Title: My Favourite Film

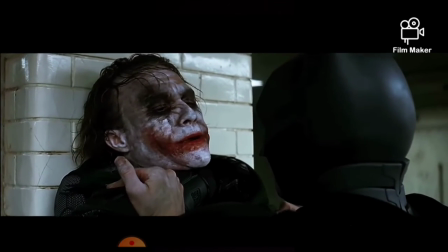[8:07]
The Joker is shot to be slightly above the Batman, and the camera angle shows us how,
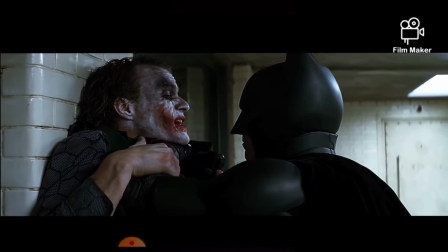[8:12]
even though he may be physically stronger, Batman will not be able to overpower the Joker.
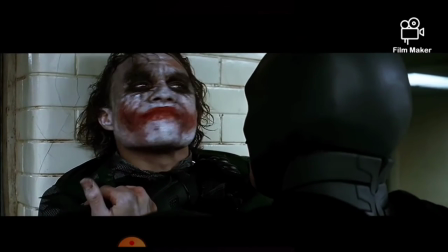[8:17]
Interestingly, the Joker is shot to be in more power when Batman talks about breaking his one rule, which is not to kill anyone.
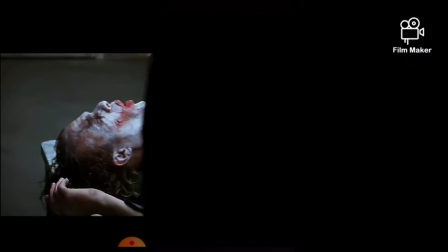[8:24]
Perhaps this shot is also showing us how Batman's current ways of laws and morality may be his true weakness compared to the reckless anarchy of the Joker.
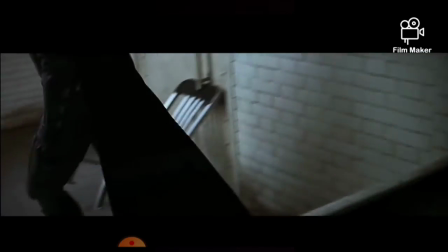[8:33]
As the Joker brings up Rachel's name, Batman gets even more angered,
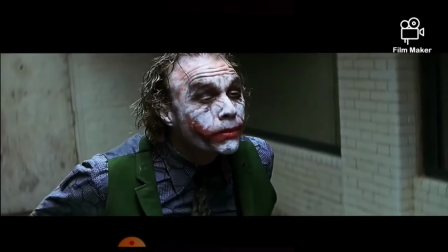[8:38]
as the camera shows even more frequent cuts and fast shots to show how more tense and suspenseful the scene is becoming.
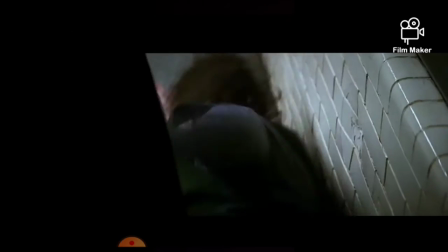[8:44]
When Batman is seen tossing the Joker into the mirror, smashing it in the process,
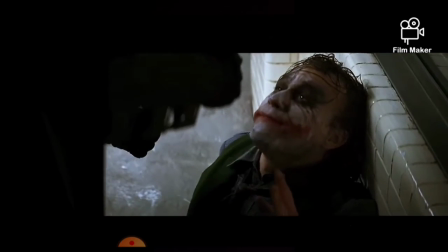[8:49]
I can see how it can be a visual representation of whenever Batman becomes more violent and brutal with his ways,
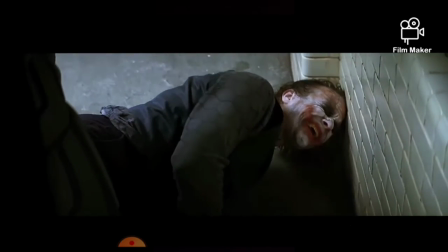[8:55]
he is reflected more negatively, as his reflection with the mirror is now cracked because of his violent approach,
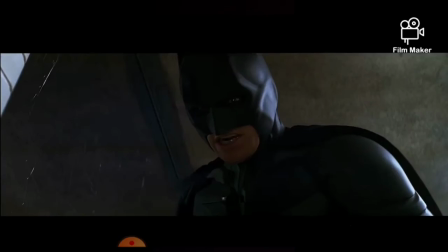[9:01]
as Gordon is seen in an attempt to stop what is happening.
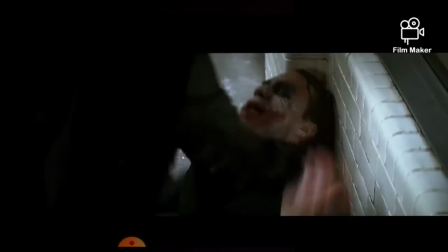[9:04]
In a sense, the broken mirror can show how Batman is doing more damage to himself and his reputation,
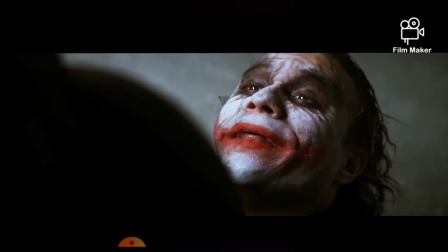[9:11]
with how he is now viewed by the police, instead of the damage he is inducing towards the Joker.
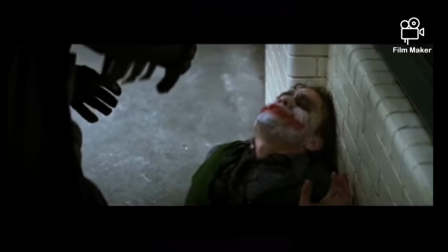[9:16]
We get to see a low-angle shot to show Batman to be above the Joker when the Joker is on the ground, which is almost completely vertical. Although Batman is shot to be in more power, we already know who truly has the power here, but the shot that we would normally think makes Batman look like an unstoppable force actually is shot to show how much the Batman is struggling with himself, considering his character isn't yelling out of intimidation, but is instead yelling out of frustration and disbelief,
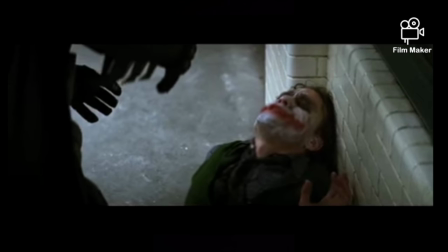[9:43]
as we also get to see how startled and shaken Batman is, as the shot can show a parallel to let us think who really is in control.
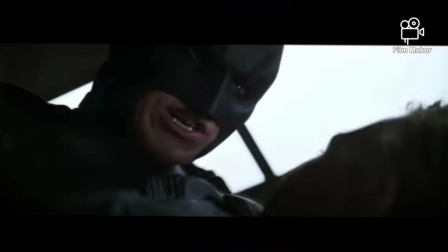[9:51]
This final shot can show how all of Batman's strength just isn't working against the Joker, as
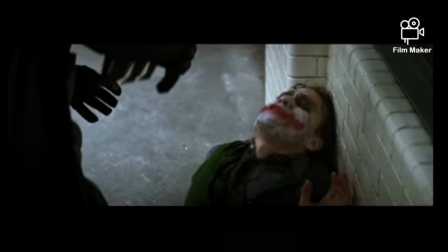[9:57]
the Joker is still centered in the middle of the frame, while his hands are not in the main focus, which is terrifying, since all the power and physical strength Batman has was the only thing initially working for him, but it is not even catching the attention of the camera, as he has just lost this battle,
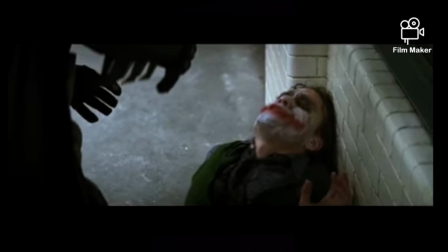[10:13]
as his physical aspects are now difficult to note compared to the Joker's smirks and laughs. It just really does an amazing job at letting us question who truly has the power.
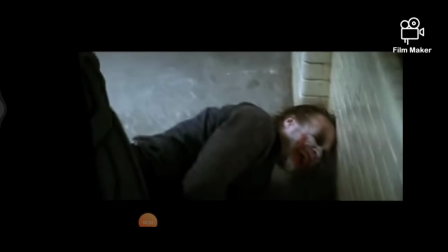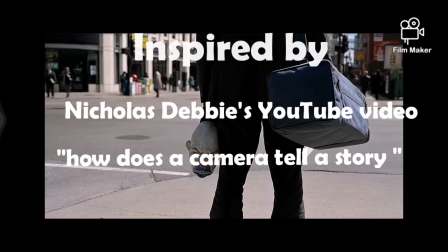[10:34]
When I first viewed the film for the first time, I was amazed with the intensity of this film,
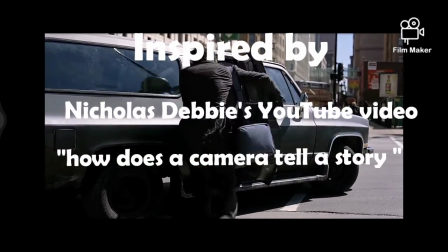[10:39]
with the action and the story, but it was impossible for me not to notice the late Heath Ledger's performance in this film,
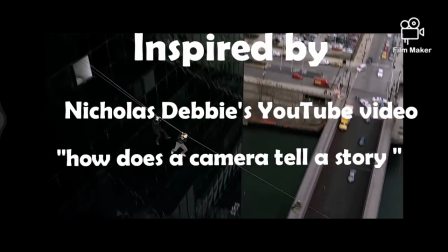[10:45]
as he completely took over the film for me, as he seemed to take his role into the extreme with the flawless and breathtaking performance by Heath.
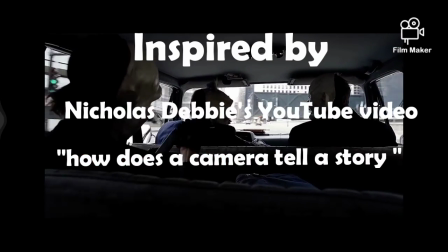[10:53]
But watching this for the fifth time now, I can now understand how the film's composition also helped make this film so good,
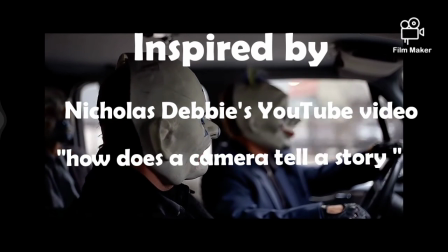[11:01]
as it added more depth to this film, as it forces me to appreciate this film so much more,
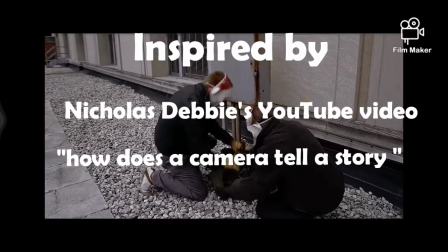[11:07]
as the composition also gives the film a cooler vibe and adds more to the film overall.
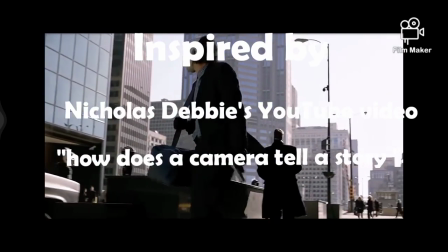[11:12]
Christopher Nolan is truly a master at his work, as he can now add this amazing film to his already stellar collection.
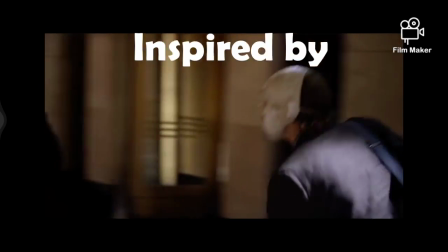[11:19]
I cannot wait to see his upcoming film Tenet, as Nolan is truly one of the greatest filmmakers alive.